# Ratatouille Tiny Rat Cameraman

One of the earliest discussions I had when I got involved with the film was talking about the style of camera work that would be involved. Camera? What camera? I thought it was a computer, so there's no rats in the movie, and there are no people either.
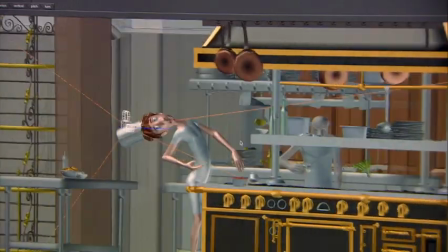You know, it's all a model, and the camera's a model, and it works like a real camera. I kept referring to a tiny rat cameraman,
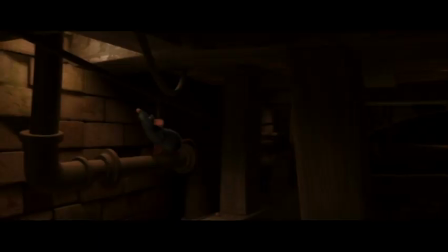and the idea of it is just if we had someone
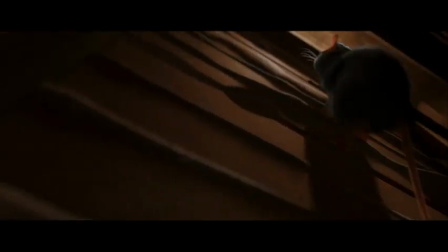rat-sized covering these scenes and following Remy around, what would it look like?
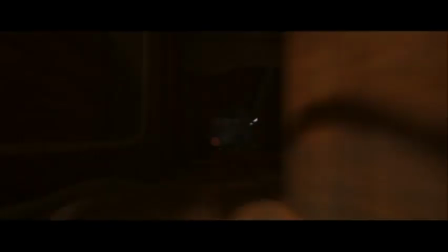When we're moving around with the rats, it's a looser camera. It's like a guy with a steady cam or a guy that's hand-holding a camera rather than pushing a dolly.
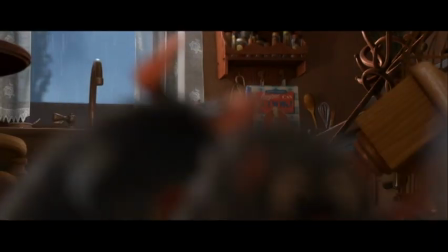Because we still want that camera operator error that would normally be there. We have to put in the flaws, you know, which make it more believable.
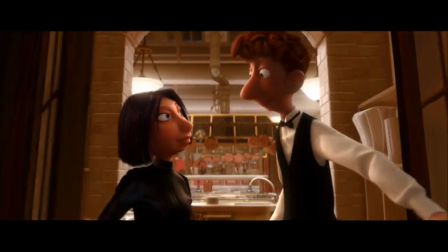Brad felt it was important that the rats felt small, that we felt the proportions of the humans versus the little small rats.
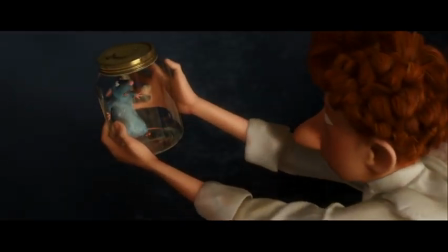Because the rat in the world, in the environment, is rat size and the characters are large,
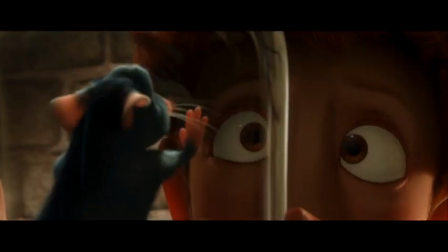it's hard to compose a shot with a rat and a man.
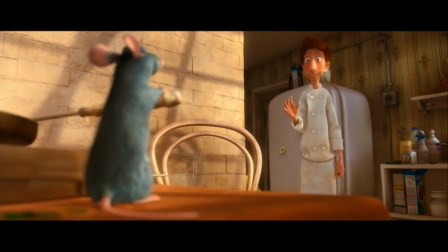If you want to have a beautiful over-the-shoulder of a rat with this huge man, you know, it's a little tricky. The more different and separate we can make these two worlds, meaning that of the rats and that of the humans,
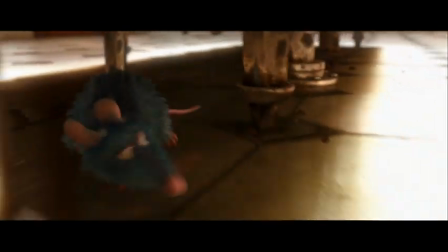the more of a struggle it's going to set up for Remy, the more challenge it's going to set up for him to achieve his goal.
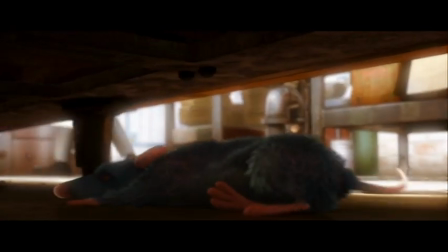And so part of that was, I think, shooting him in a way that reinforced his scale to the human world.
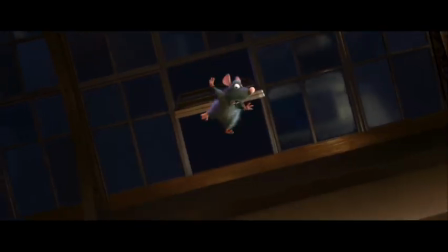For instance, when he falls in through the skylight and he's, you know, panicked,
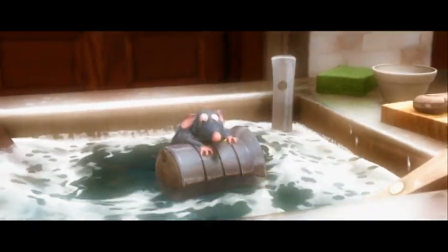and we see him underneath the water and looking up at LaRousse coming in and putting dishes in the sink there.
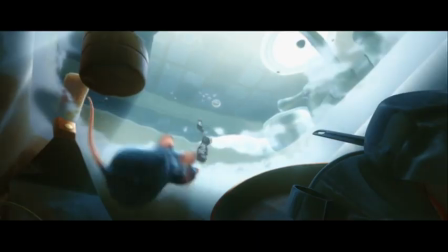And LaRousse is this big, huge, and even like distorted through the water figure. And it's like ominous and a little intimidating because now we're taking on Remy's point of view here. When we were in Paris, we were pretty mindful of trying to get photo reference of things that would not appear in books.
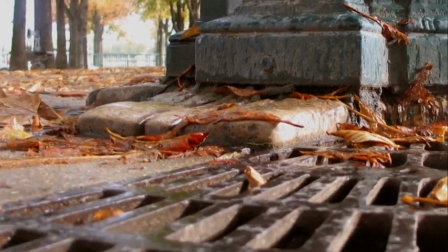I was always with my camera down at street level trying to get what these
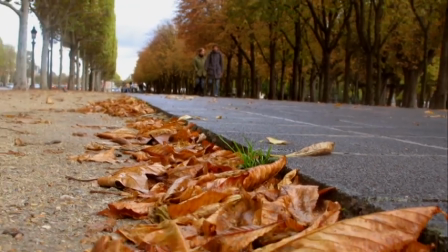different rat point of views might look like and what the textures might look like. One of the things that's going to tell us that Remy is small is to have the background be softer when we're closer to Remy.
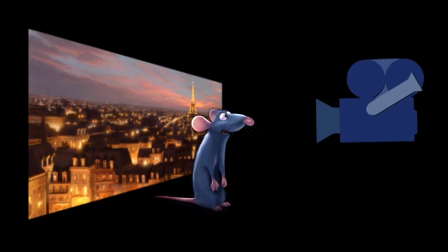Your depth of field gets progressively narrower the closer to the lens you get.
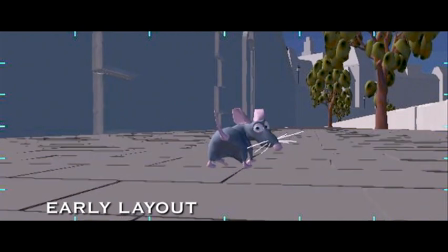So anytime we're in medium to close-up shots of Remy,
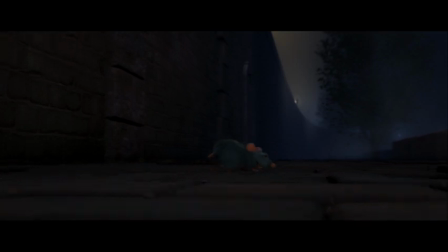we are mimicking the way an actual lens would be filming a real rat. Without the audience knowing why, it tells the audience this guy is small. And it goes against what the computer naturally wants to do.
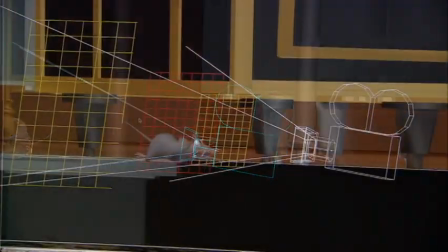It wants to have everything in focus. The ideal thing for the computer to do is really oftentimes at odds what we want the computer to do.
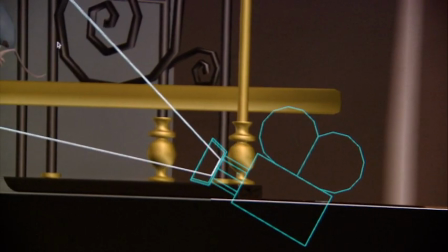People think that computers make filmmaking easy. You know, for everything that they make easy, they make other things really hard. So, you know, we're still at this very friendly war with the computer.